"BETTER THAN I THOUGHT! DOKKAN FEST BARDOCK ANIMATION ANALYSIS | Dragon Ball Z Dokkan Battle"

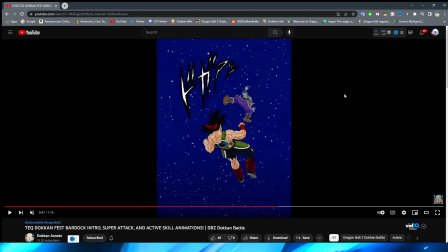[26:13]
definitely needs some more frames in between this whole section basically right like all these poses basically except for like the punch into the elbow right everything else i think could use a bunch of different frames and a lot more animation in between to sort of make it feel a lot more fluid right
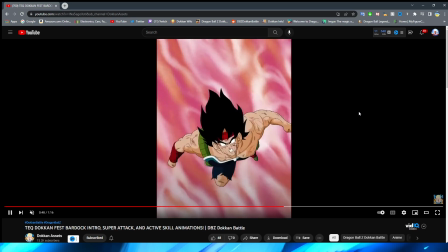[26:29]
absolutely so then we have bardock fly up towards the sky which is basically just a
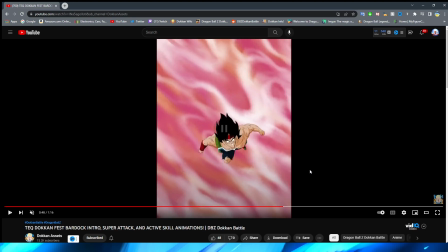[26:35]
solid png um except for obviously the end here um some typing slashes in the search bar
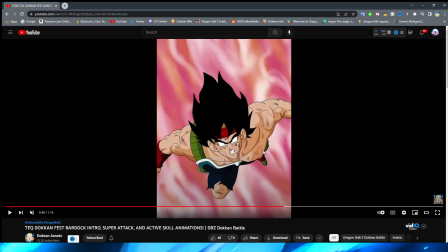[26:43]
um except for the end here right when bardock gets really close to the screen here right obviously his face changed a little bit there his hair definitely looks a little bit weird but i have a feeling that again this is the reason why is because you know it looks like this in the anime
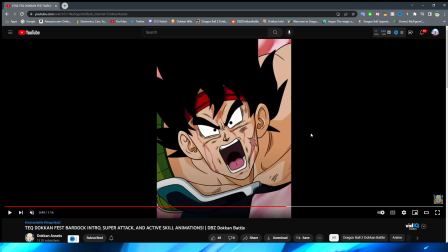[26:56]
but yeah his face sort of changes to this super screaming face here as he gets a lot closer to the
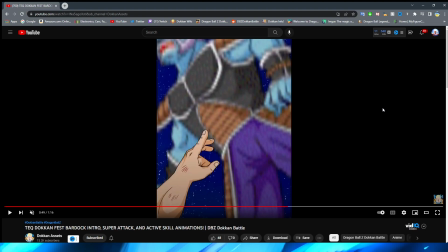[27:03]
enemy oh yucky sprite you see this fist which i actually think bardock's arm here looks really solid i think they
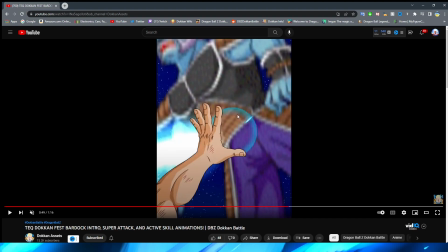[27:11]
animated this pretty well very interesting that you see the light coming off of this too right like this is where it's kind of forming and then the light shining off of it right
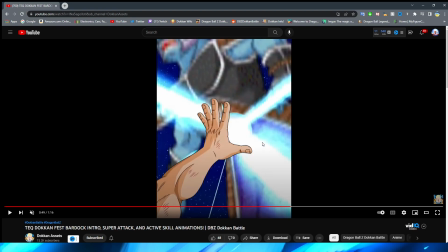[27:19]
as the ball begins to form kind of starts early which is interesting obviously we have
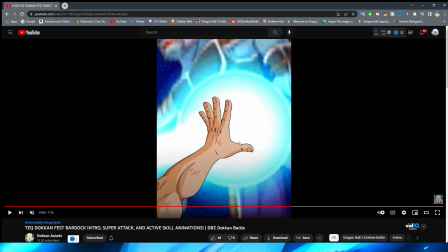[27:23]
this blast against Bardock right or from Bardock's hand right blast against
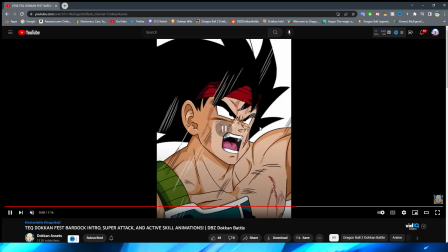[27:28]
the enemy I should say and I think that does look pretty good his face here it's giving me a little bit of that uh AGL Super Saiyan Goku and Vegeta vibes with his active skill when he throws the ball at Metal Cooler face looks a little bit weird here again I wonder if this specifically
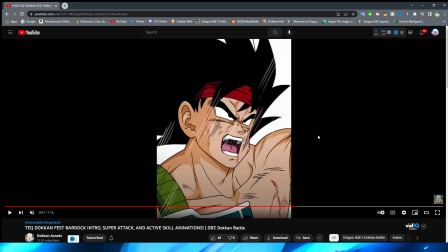[27:46]
is like they tried to match to the movie or if this was just not some great like facial structure design on their part but
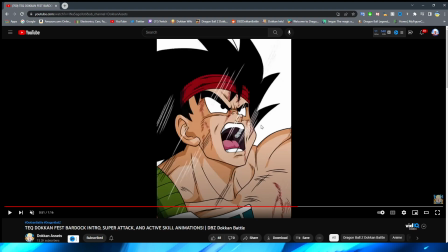[27:55]
anyway this looks more like bardock even though it's a little bit more that weird angle that we were talking about before um i still think that it definitely looks a
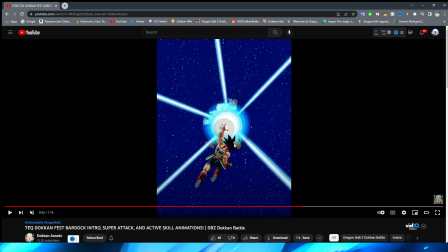[28:02]
lot better than what was there before the hair moving is nice right definitely very cool this section i will say i definitely quite like even though it's a bit weird that it goes from like one frame to another with the lighting like that because you would think that the shadow
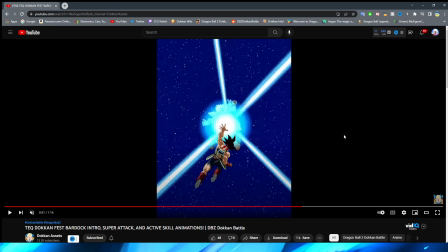[28:15]
would be there the whole time because obviously the key ball is like in his hand but i definitely like the shading that they picked for bardock
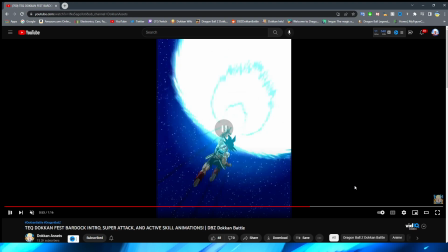[28:22]
here once it actually happens and this looks super good right once he actually fires the ball which to be fair um i definitely like
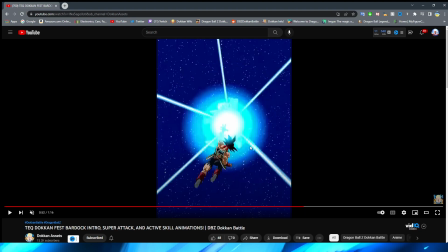[28:31]
that little impact frame where they sort of have it like glow blue right on the whole screen right oh my gosh maybe epilepsy warning that that's hard for me
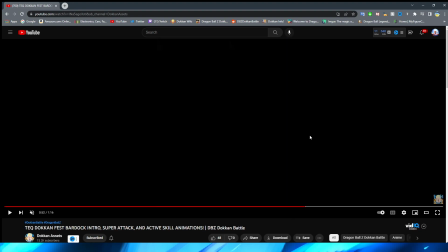[28:39]
to look at um the white flash right and then immediately it goes
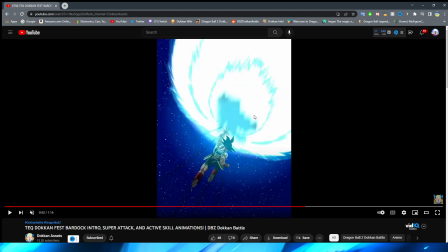[28:44]
into this where you can actually see like the enemy sprite silhouette basically fade away right into the blast definitely very very cool for me as well
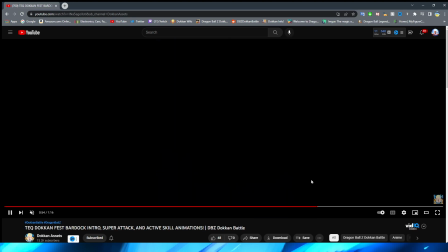[28:53]
with this animation i think the other thing is is that it feels very like
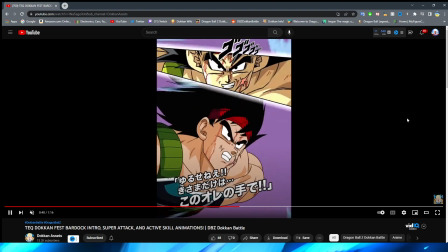[28:58]
cut short like re-watching this whole thing maybe it's just because this scene is so elaborate with bardock fighting all of the different like enemies
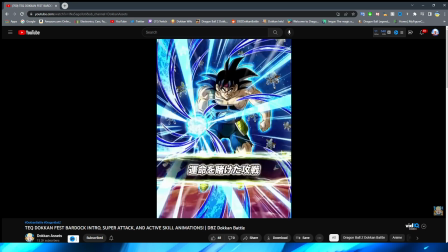[29:07]
right like basically fighting all the different frieza soldiers as he's trying to make his way up the Frieza but it feels like it's way too short for this
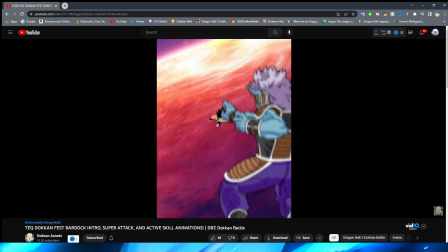[29:15]
scene right again I think it may just because be because excuse me there's so much going on and because they can only have them
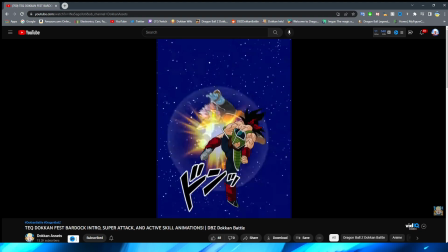[29:23]
fight one enemy they kind of have to cut it short but man I wish that there was some way to have him like fight multiple enemies it would be
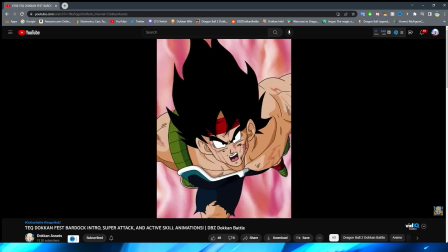[29:31]
really cool if you were doing like an AoE or something like that if they had like a different version of the super where Bardock attacked a
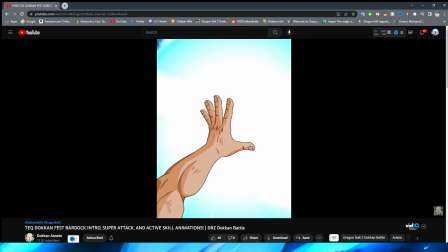[29:37]
bunch of the different enemies that would be really sick but obviously i don't think that they have the technology to do that um with you know how
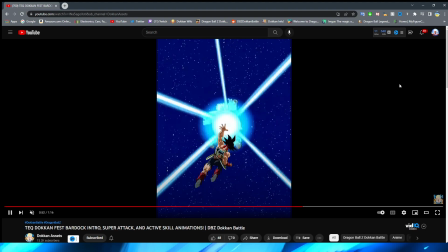[29:44]
like dokkan's base code is basically but anyway um let's take a quick drink
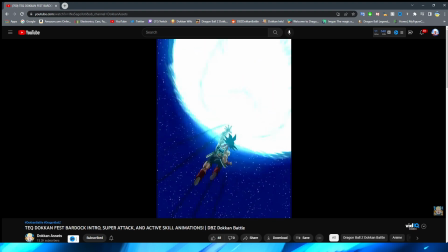[29:49]
of water hydrate big hydrate break baby hydrated
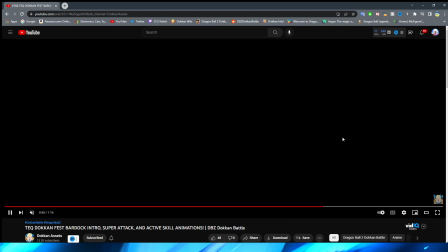[29:57]
hydrate and let's move in to the active skill the final section of our journey here today
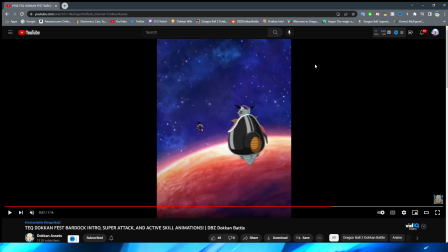[30:05]
so we have freeza's pod hovering in the sky over the planet vegeta here right a